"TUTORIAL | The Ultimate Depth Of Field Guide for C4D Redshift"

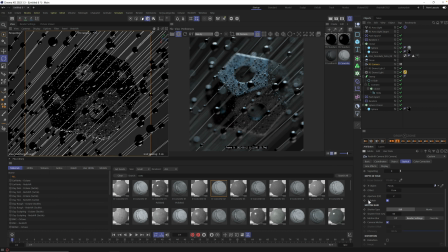[28:32]
We got these nice circles but if we open up this bokeh tab here by clicking this triangle you can see we have a bunch more settings. We have the aspect ratio of the bokeh. We could turn up and down. If I turn this to something like 0.5, we now get these nice tall, like anamorphic lenses.
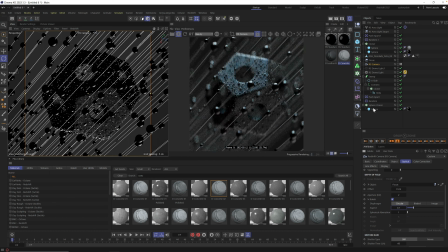[28:50]
You may have to go a little bit less than that, maybe 0.7. You start to get these ovals. And then of course, if you go the other way, they're going to stretch out to the side. But there's even more control we have. If we keep scrolling down here and we look at this tab right here, there says image.
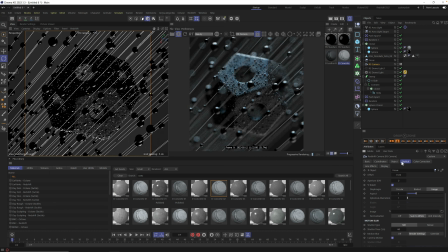[29:06]
If you click on image, it now allows you to drag in a bokeh image to add more realistic shapes to this bokeh.
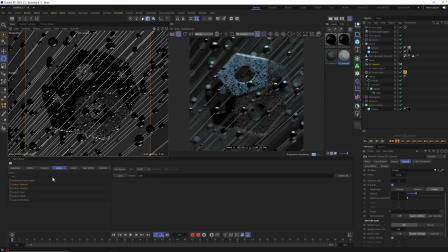[29:15]
And if you're a plus member, we have a whole tab dedicated to this. You may have not used in the past.
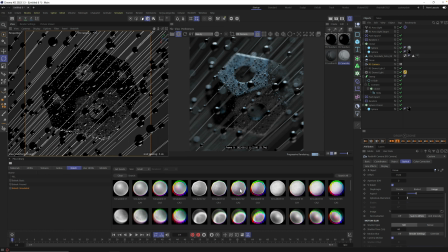[29:20]
And if you haven't used it, it's called bokeh. It's right here. And we have realistic lenses inside of this tab that allow you to just drag it in all the way from very simple shapes to these Fresnel shapes that you may have seen.
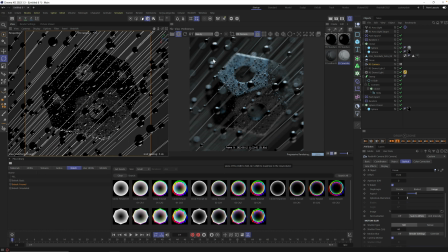[29:34]
Let's start with one of these Fresnel shapes, just so I could show you a real drastic example. Right now, these spheres are just purely white circles. If I drag this in one of these Fresnel shapes, you now are going to see that it has a hollow inside and different lenses react to light in different ways.
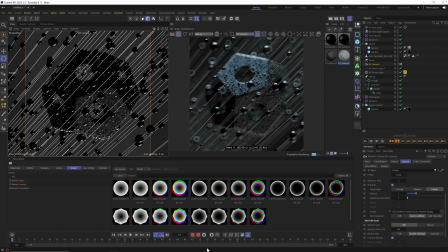[29:54]
And that's what these bokeh objects represent. And this allows you now to dial in not just what your camera looks like, but even the out of focus areas and how it affects it. You could even grab some of these that have this chromatic aberration and have the different colors separated.
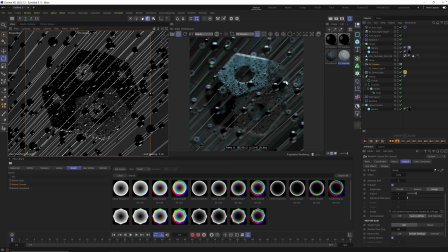[30:12]
And again, this is common in a lot of lenses, especially cheap lenses will have separation depending on the brightness or depending on the hue of the color. And you now have control over this. Now, my favorites are these simulated ones.
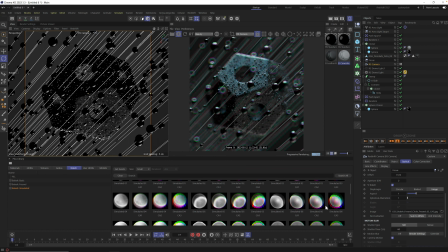[30:28]
These are based on real lenses and real detail that hits the lens and eventually hits your sensor. So if you grab something like one of these simulated and you use one of these that has a little bit of chromatic aberration, you get a little bit of color detail and you get a much more realistic bokeh.
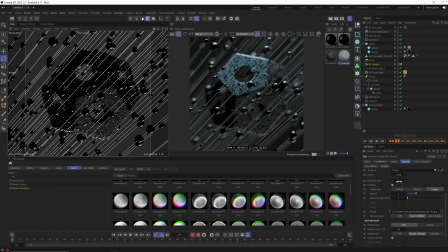[30:48]
So I highly recommend you play around with these. especially if you're cranking this number low, you start to get these beautiful out of focus areas and you can play around with the quality of that out of focus area as you play with this.
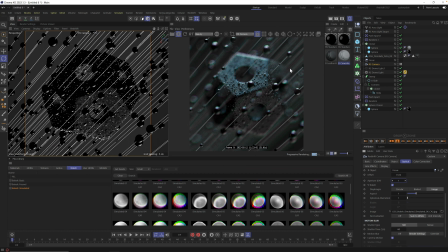[31:03]
Now, as we get to our final render, let's go ahead and add a little bit of a LUT. I'm gonna go to our gear here and in the LUT, I'm gonna grab, I'm just gonna first of all, turn on our LUTs and I'm gonna go in and pick this Advantix 200.
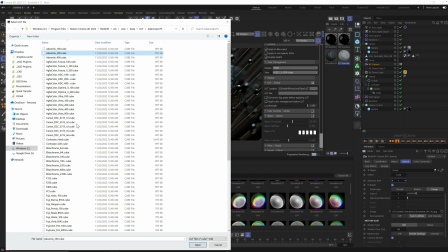[31:19]
I've been using this a ton. You could experiment with all of these. We even have LUTs in Grayskull Gorilla Plus you could download.
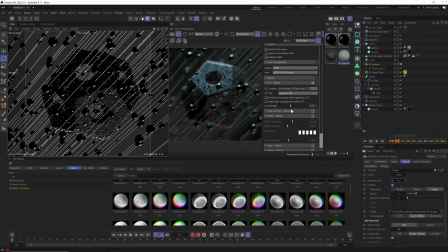[31:25]
But I'm going to use this and use it just a little bit. A little bit goes a long way here, especially since everything is so dark to begin with. Okay, let's close all this up. Let's turn that off. And let's find a beautiful frame to render now.
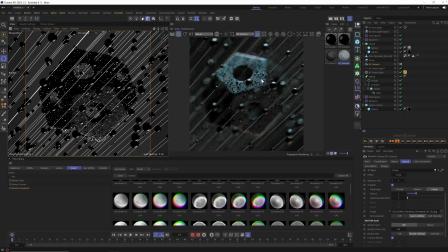[31:40]
Now I'm just positioning my scene. I really love all the detail here on the upper side of this object. I may even add a little bit more detail to these spheres, just by going up to the cloner,
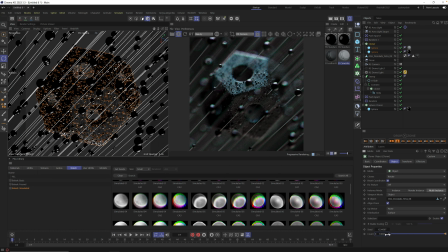[31:54]
going to object, and again, we could just double this number just by selecting it, and let's go to 20,000. You could see, you can crank this up really high, especially if you're using multi-instance. You may wanna turn down the resolution of your spheres.
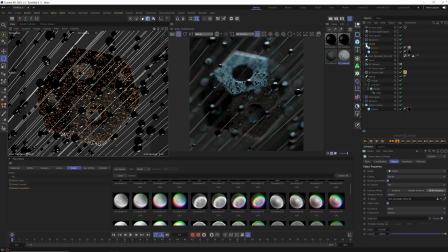[32:12]
I may have went a little crazy on those.